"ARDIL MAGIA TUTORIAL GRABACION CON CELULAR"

Además, pues miro todo el panorama del espacio donde estoy, miro la imagen de frente y sé si hay detalles que en ese momento valgan o no la pena que el espectador los pueda estar viendo. Entonces, casi siempre lo grabo es por este lado. A veces yo pongo el celular donde tengo un libro, algo para recostarlo, para que el celular no se me caiga y me pueda grabar. Pero he utilizado otras herramientas. Yo creo que todos tenemos esto, que es para tomarse sus selfies. Entonces, lo que yo he hecho es lo siguiente. Puedo coger acá mi celular, atraparlo, de esta forma. Y esto me permite, aparte de eso, darle altura para lo que yo quiera grabar. Porque pues aquí, como ustedes vieron,
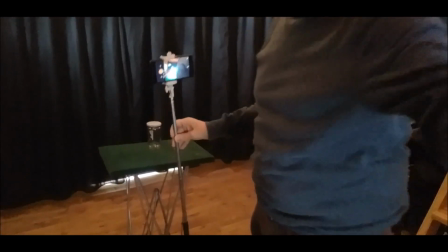en la incomodidad de esa mesa me toca bajarme y de pronto yo quiero grabar algo un poco más amplio. Entonces, la idea es que utilizo este palito de las selfies y aparte de eso, lo que hice fue buscarme un pequeño tronco. No todos van a tener el tronco allá en la casa y más que estamos encerrados, pero el que tenga la posibilidad, yo me busqué un pequeño pedazo de madera. Y lo que hice fue abrirle unos agujeros donde casa perfectamente el palito de la selfie.
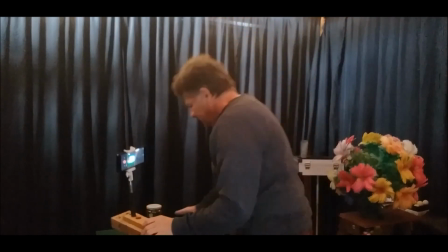Entonces, ¿qué sucede? Me voy a alejar acá para que se vea bien. Entonces, en lugar de utilizar un frasco para parar mi celular, lo que yo hago es que pongo acá mi palito,
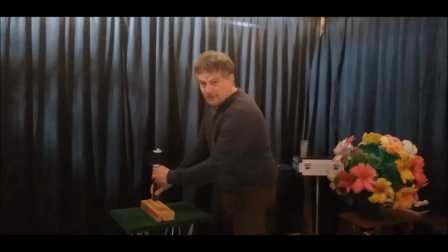pongo mi cámara y simplemente le doy la altura que yo quiera. Ah, le doy la altura que yo quiero, puedo aquí desbloquear. Una vez con la altura que quiero, mire, ya me puedo grabar.
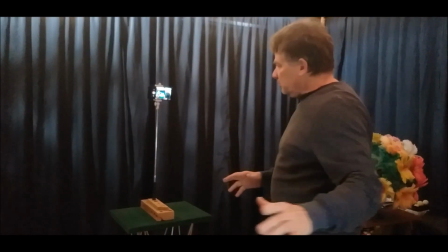Ahí veo que la luz del computador me está molestando, entonces sencillamente volteo la cámara.
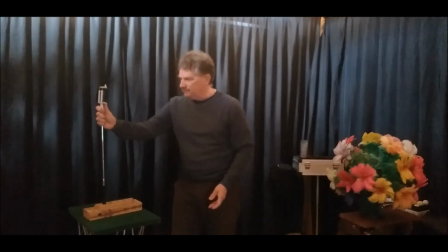Tengo acá otro perfil, ¿ah? Para grabar. Me está dando mucha luz en la cara, entonces de la misma forma puedo voltear mi mesa, la puedo poner de esta forma, aquí.
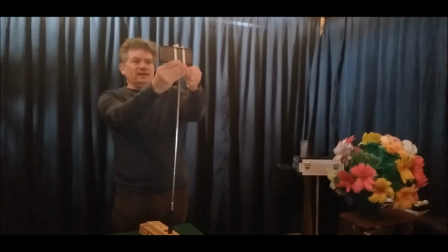Inclusive puedo subirlo un poco, puedo arreglar el ángulo, ¿ah? Y ahí tenemos, ¿eh?
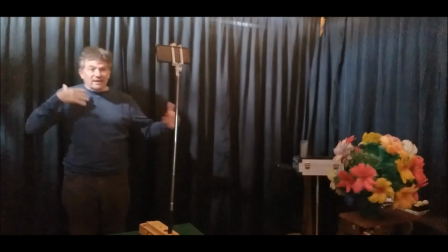Mire, me está entrando luz día por ese lado. Entonces, así mismo yo voy arreglando, ¿ah?
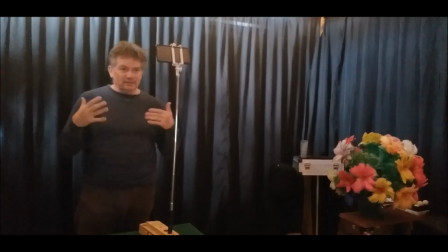Mi grabación para ir poder hacer esto de una forma, pues, que se vea más adecuada, ¿no?
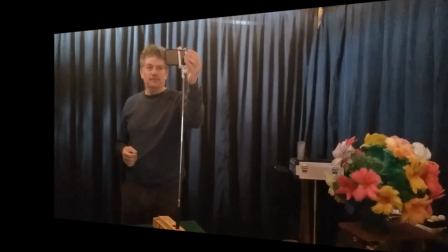Espero que todos estos tips que les he dado les sirvan para que una grabación sea mucho mejor, le podamos sacar más el jugo a nuestros celulares. Como les digo, los que tengan cámara profesional, pues muy bien, pero con un celular es más que suficiente. Yo podría hasta grabar una película con un celular. Es la forma del manejo que le dé, como yo maneje mi celular, ¿no? El conocimiento que tenga del mismo. Para finalizar, en el caso de la magia, pienso que la mejor luz que uno puede tener es la que tenga por encima o la frontal. Sobre todo la frontal, porque es la que lo va a uno a iluminar muy bien. Pero tengan en cuenta algo que me ha sucedido.
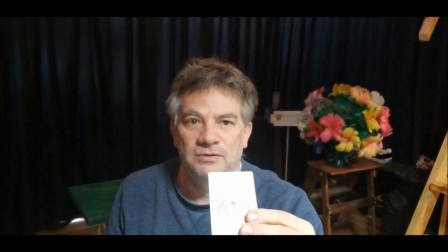Es el caso de las cartas. Mire cómo las cartas con la luz de arriba brilla y entonces como que no se entiende.
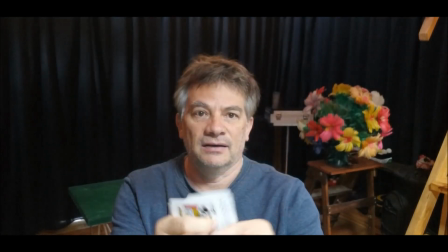Entonces, ¿para qué? En el caso de las cartas toca
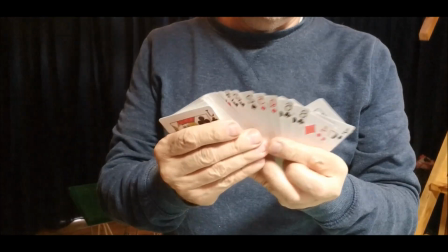colocarlas con cierta medio inclinación para que se vea clara la carta que estamos manejando.